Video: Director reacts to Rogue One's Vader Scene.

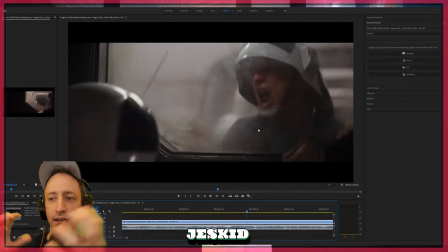648s
So they actually give you a little moment, the humanity moment, so they can rip you right back into this death machine.
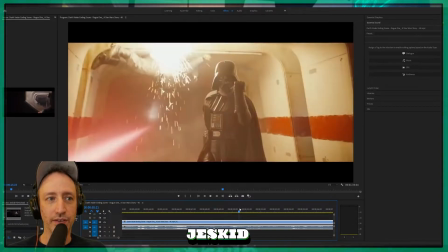657s
And that's the most Vader-y moment you get in this whole thing. Because he is just... Remember, I told you before, everything else is chaos, but his shot is usually just smooth as shit.
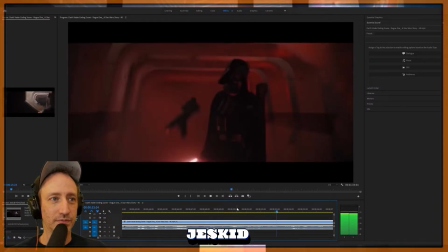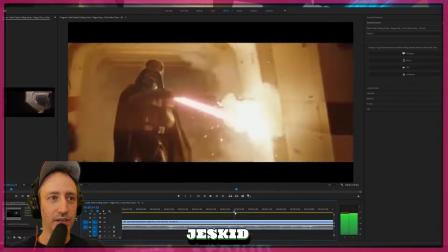674s
But this is the kind of stuff I love right here. So remember, it's chaos, but I love this.
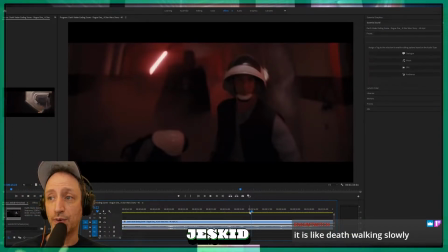679s
Because, right, Jerry from my chat room said, it's like death walking slowly. 100% accurate. I could not have said it better myself. He is the Grim Reaper. He's the Grim Reaper. This is how you would treat the Grim Reaper. That's very smart, Jerry. Because the Grim Reaper wouldn't be like, he'd be a shadow.
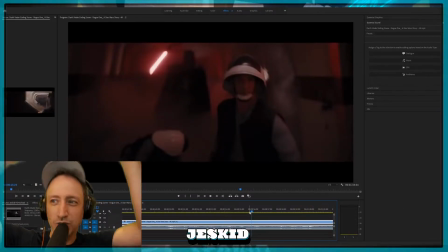696s
He wouldn't be on top of you and hold his lightsaber. Kind of like Empire in a way.
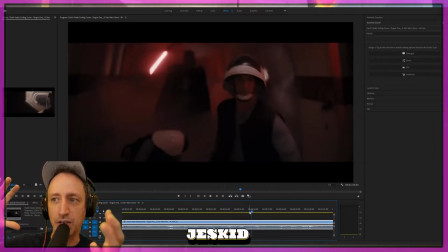700s
Like in Empire, in the end of Empire, the way he appears and he's in the shadow and he steps down the stairs to face Luke. And he's always like coming in and out of light. It's really cool.
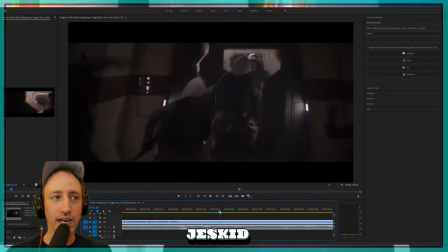711s
But I love this shot because it's more scary because he's out of focus and he's in the clouds. The Terra is coming.
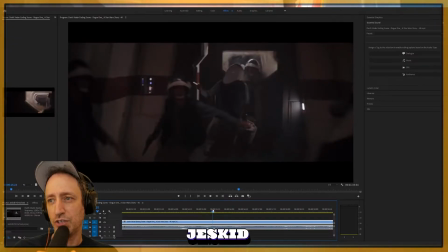718s
It's almost like one of those movies where, like, you see your whole city getting wiped out in the background and you're running for your dear life. And the focus is on you and your Terra because it's a lot more impactful. I just love that.
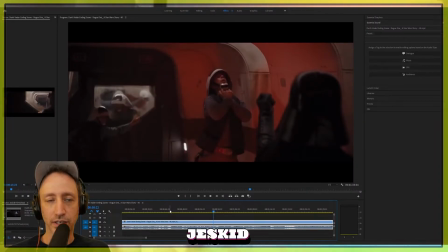735s
And you know what's interesting, too, noticing here, like you said, the other thing about him is it's all about control.
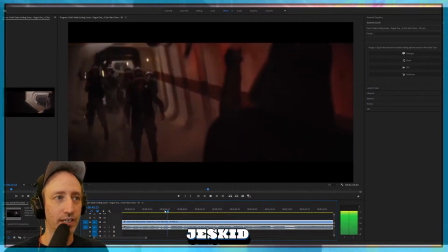741s
Right? So we're going to back up a little bit. So when he first grabs the guy, and the camera moves with the force. So like as the guy flies up, the camera does the shot upwards. So like when he does it again, right?
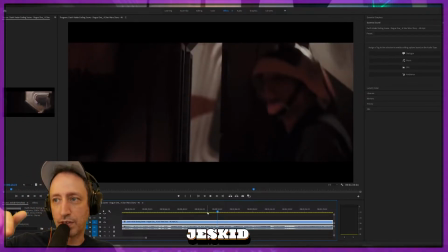753s
Here, same thing. Camera goes up because Vader controls everything. And it the way the camera moves reinforces that control.
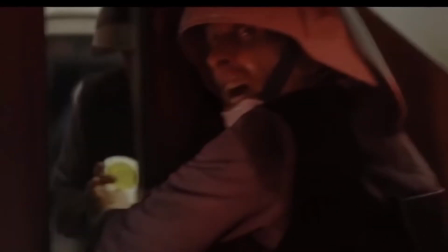761s
He's like, this guy's willing to give up his life. There's a nice little subtle cut in here.
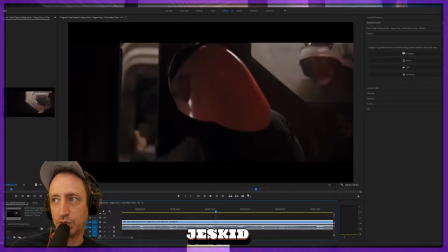765s
See, you have this close-up that maintains the scene between these two guys that we've already established their relationship in a small amount of time.
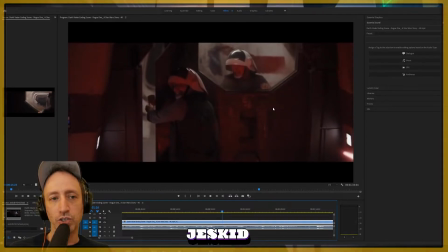772s
But then it cuts to the longer shot. And he looks back. And you see what's interesting here is, remember, less is more. Less is more. The lightsaber. Right? His face is being lit by it. He turns back.
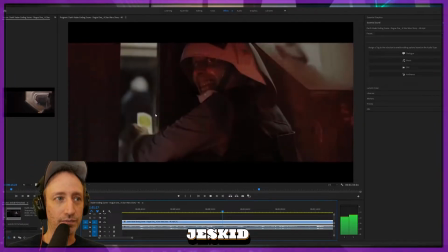783s
Now you're in Vader's point of view for the first time. And then you go back.
Take it.
But it's very subtle, right?
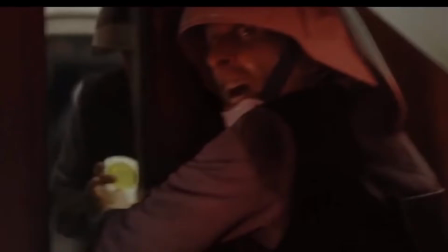789s
It's a very quick shot. And it tells you, holy shit, death is nearly upon me.
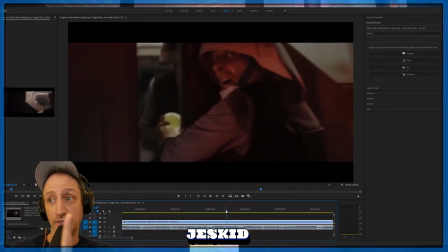796s
And in this moment, I'm giving up my whole life to save these Death Star plans, and which have such a significance in the next movies. And that's why this scene is so impactful.
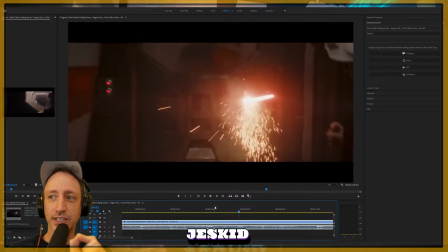806s
So instead of seeing, I love this, instead of seeing the guy get slaughtered from Vader, you could show the front of Vader. He could pick up his lightsaber and do like twirl around and loop-de-doo, right? You don't need none of that shit. They tell you how to feel about Vader through their expression. But now, how you feel about what Vader can do is told to you through a door.
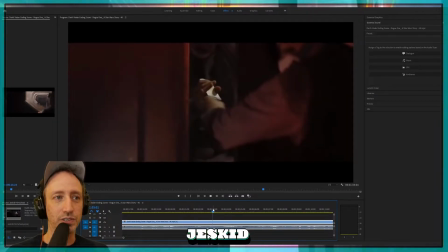826s
It's the fact that he can slice through this door. It's implied.
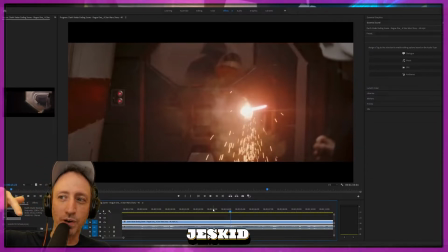830s
It makes you do a little mental homework for a second, but that's incredible. And in addition to that, the blade threatens the guy who was in that moment with him right here. That's how powerful this man is that his ability to hurt this guy is actually a threat to the guys beyond him. His power is almost extended. It's very interesting. And door opens.
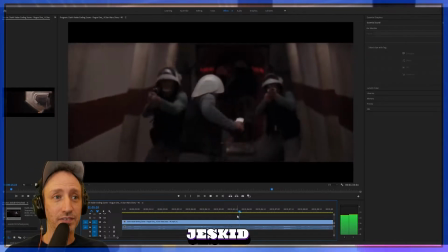855s
So they're just like, yo, we're out of here. Same thing, a little chaos, right? And this, remember I mentioned before, the more obscure he is, the more you're in the character's eyes.
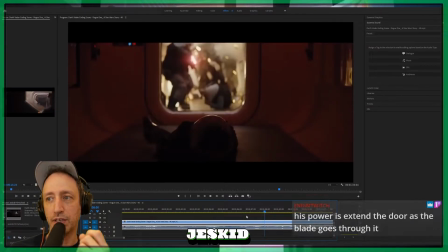866s
You feel fear through them because when something chaotic is happening,
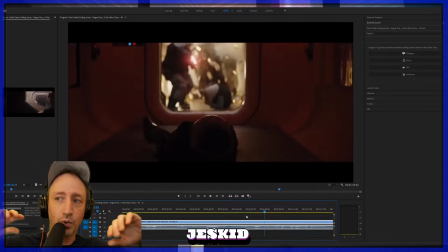870s
like if there were shootings in the street or this and that, what's scary about it is not necessarily the threat.
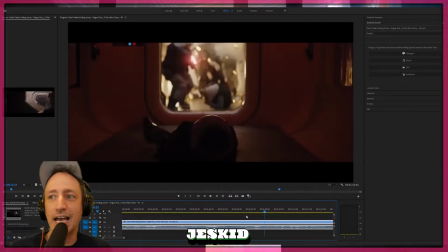876s
It's the fact that you don't know what's happening. And that's what this achieves. And that's what also Rogue One achieved a little bit in the earlier scene where they have the town and they have the terrorists, the rebels, whatever, attack the Empire ship. Like, it's really interesting because there's a little bit of chaos in that scene.
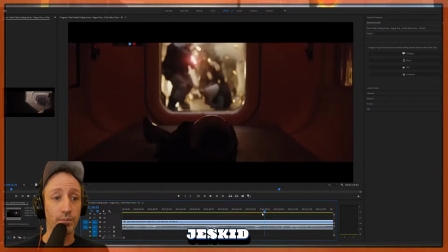893s
Totally different scene. That's a great value, too. But here, I love this shot because look at Vader.
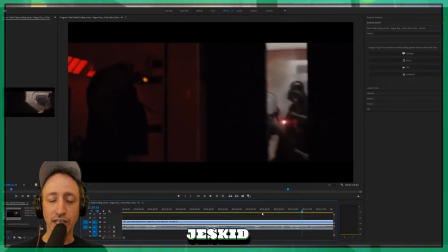899s
Just a glimpse, right? In focus. Door closes.
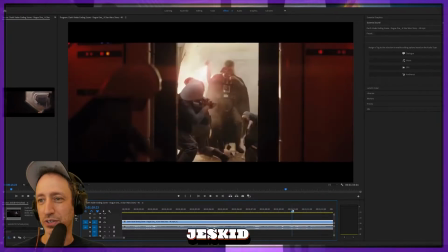905s
And he tells you how to feel about it. It's so good. So good. It's obscured, but it's, you see it. But you're like, oh my God, it's still coming. It's almost like watching like a train coming at you or tsunami in the distance. And even though this guy got away, like Vader, if you don't get that door closed, you're screwed.
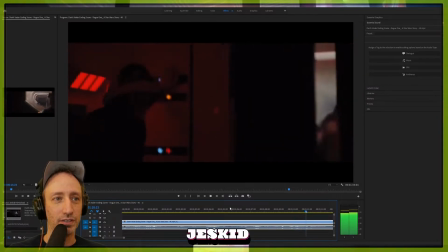924s
He'll kill the whole ship. And that's the feeling you get. And now he's like, launch, right?
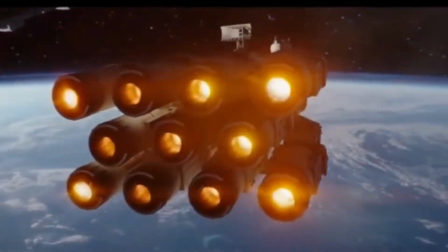934s
And the only way you're going to get away from this guy is to just get on another spaceship and fly away.
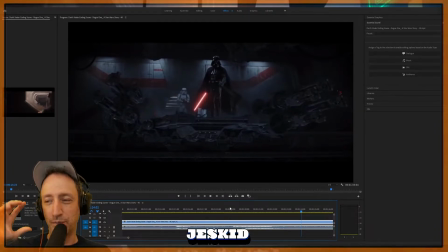941s
And that was the first real full body shot we've got of this man in the entire movie. Not the entire movie, but the whole scene.
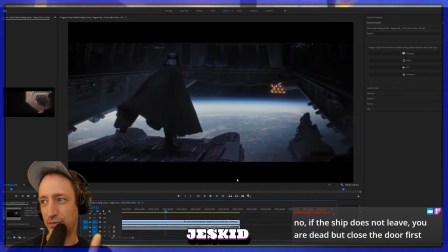952s
And now you're in Vader's perspective for the first time. Now you go into Vader.
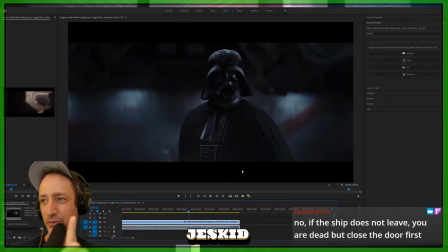956s
Now you're in Vader's perspective.
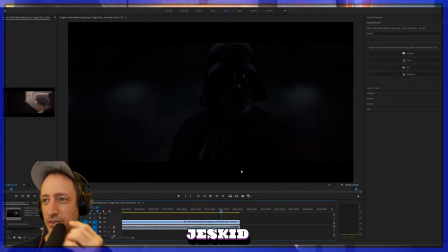960s
And you get a shot that previews the entire first trilogy.
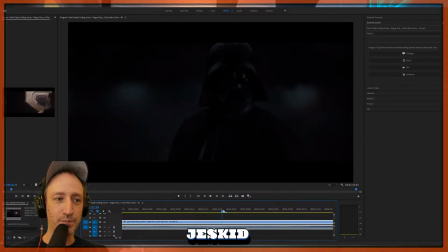967s
Right there. And that's the most clear you see him in the whole scene.
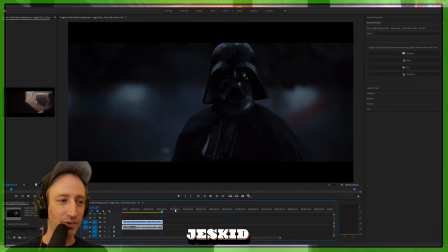972s
Let's watch it again. Now we'll talk about sound. In 3, 2, 1. Okay.
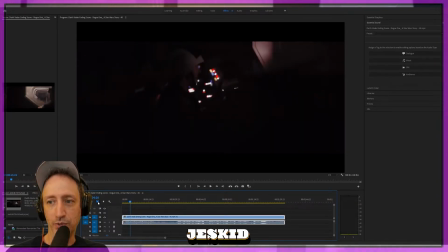980s Let's go!
All right. Now from a musical perspective, it's the end of a triumph, right? Bam, bam, bam, bam. And listen for the change.
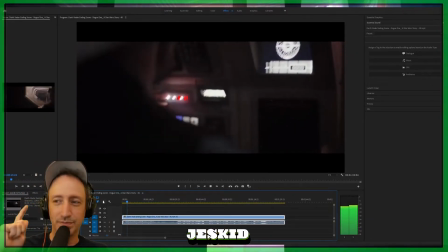It's almost like, can we get out? That's kind of what it sounds like to me, you know? We've got it now.
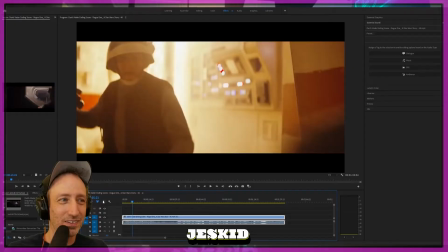999s
Ow.
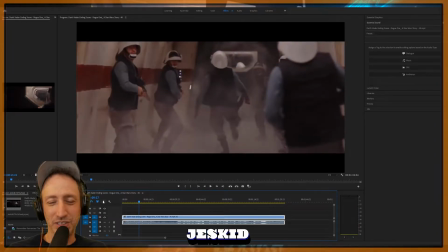1003s
But there's a hint of something in there.
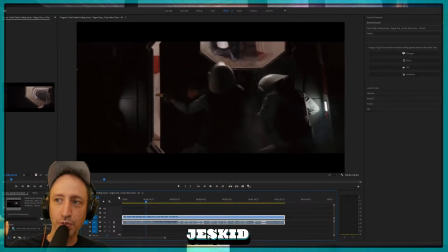1009s
But there's still sounds of explosions. There's still threats, right? Now listen for it. So when he's like, hey, help. Now I realize something new in this scene. They're not paying attention. They haven't noticed that these guys are trapped. This scene, we've seen it in other films.
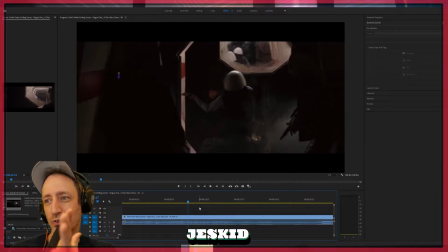1028s
We've seen submarine movies where the water is closing or they got to get the door closed. We've seen movies where there's radioactivity, they got to get the door closed and they can't, the guy's trapped.
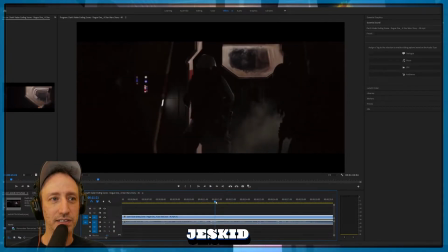1038s
But this is interesting because these guys in the distance, notice they're all running away.
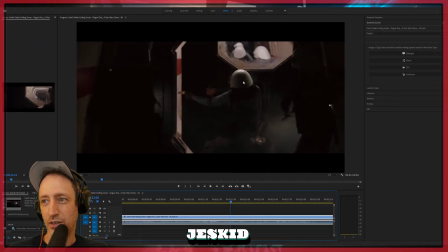1045s
So he's like, help me. You guys have forgotten us and we've got the plans. Okay, so that's problem A. We're left, we're trapped and we're left here. And there's explosions, but there's no current threat yet.
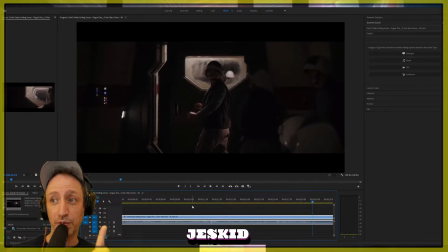1060s
All of a sudden, music goes boom. And all you're left with is ear, ear, ear. And there's something about it that is unnerving.
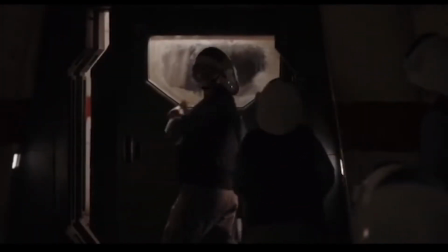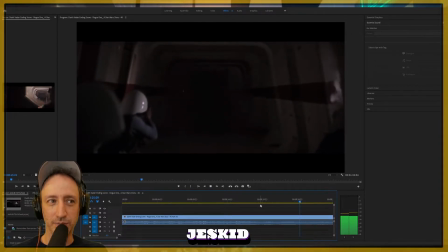1077s
You hear metal. Something is being twisted. Metal is being twisted, and it makes them nervous.
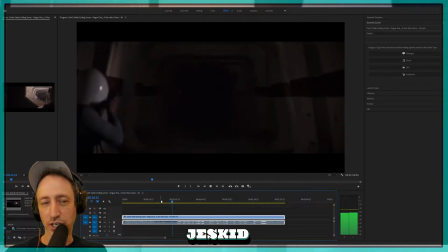1084s
And in fact, what else has changed? Yeah, yes, the breath, but what else has changed?
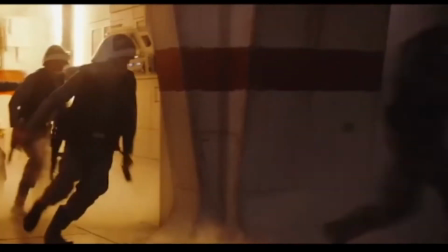1089s
Listen for the explosions.
Go! We gotta go now!
You hear like, shh. Explosions.
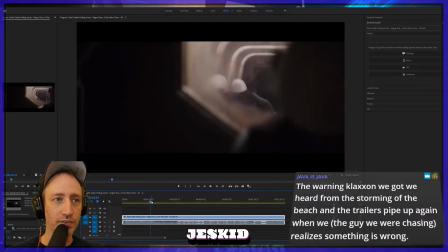1096s
So the ship is under fire in some capacity, right? But when you get to here, you don't really hear the alarm.
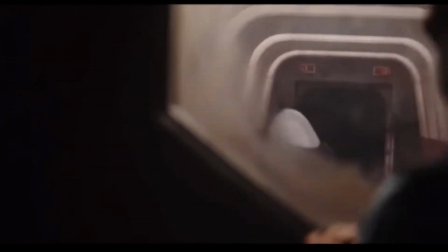1105s
You hear it a little bit there.
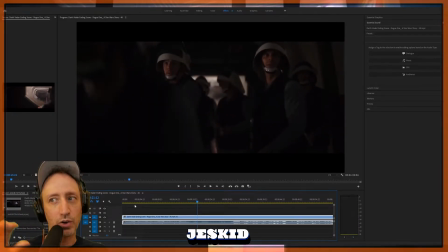1110s
And now you know, there's no more explosions. Why did all the fire stop? They're confused.
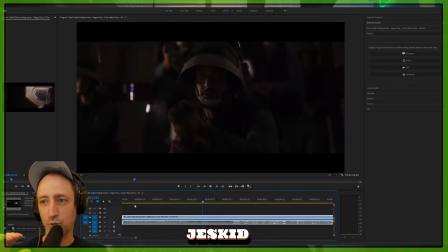1117s
You just hear twisting metal.
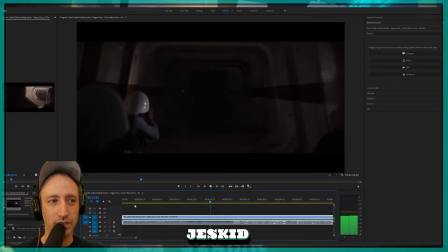Now the breath. Now, do any of these characters know who Darth Vader is at this point? Maybe. I'd assume no, but that's my assumption. Maybe they've heard of him.
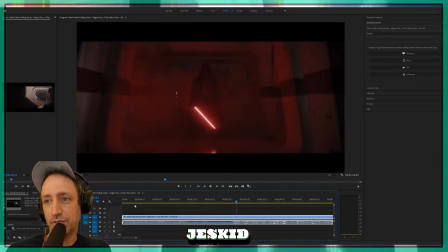1136s
And this sound is deafening.
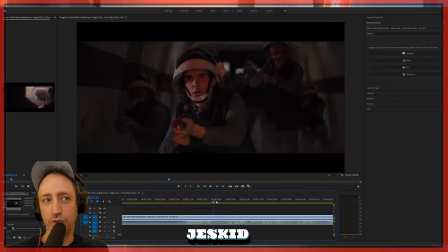1142s
They are scared, obviously. What is this guy with a sword doing here? And watch his face. He tells us what the scene is about here.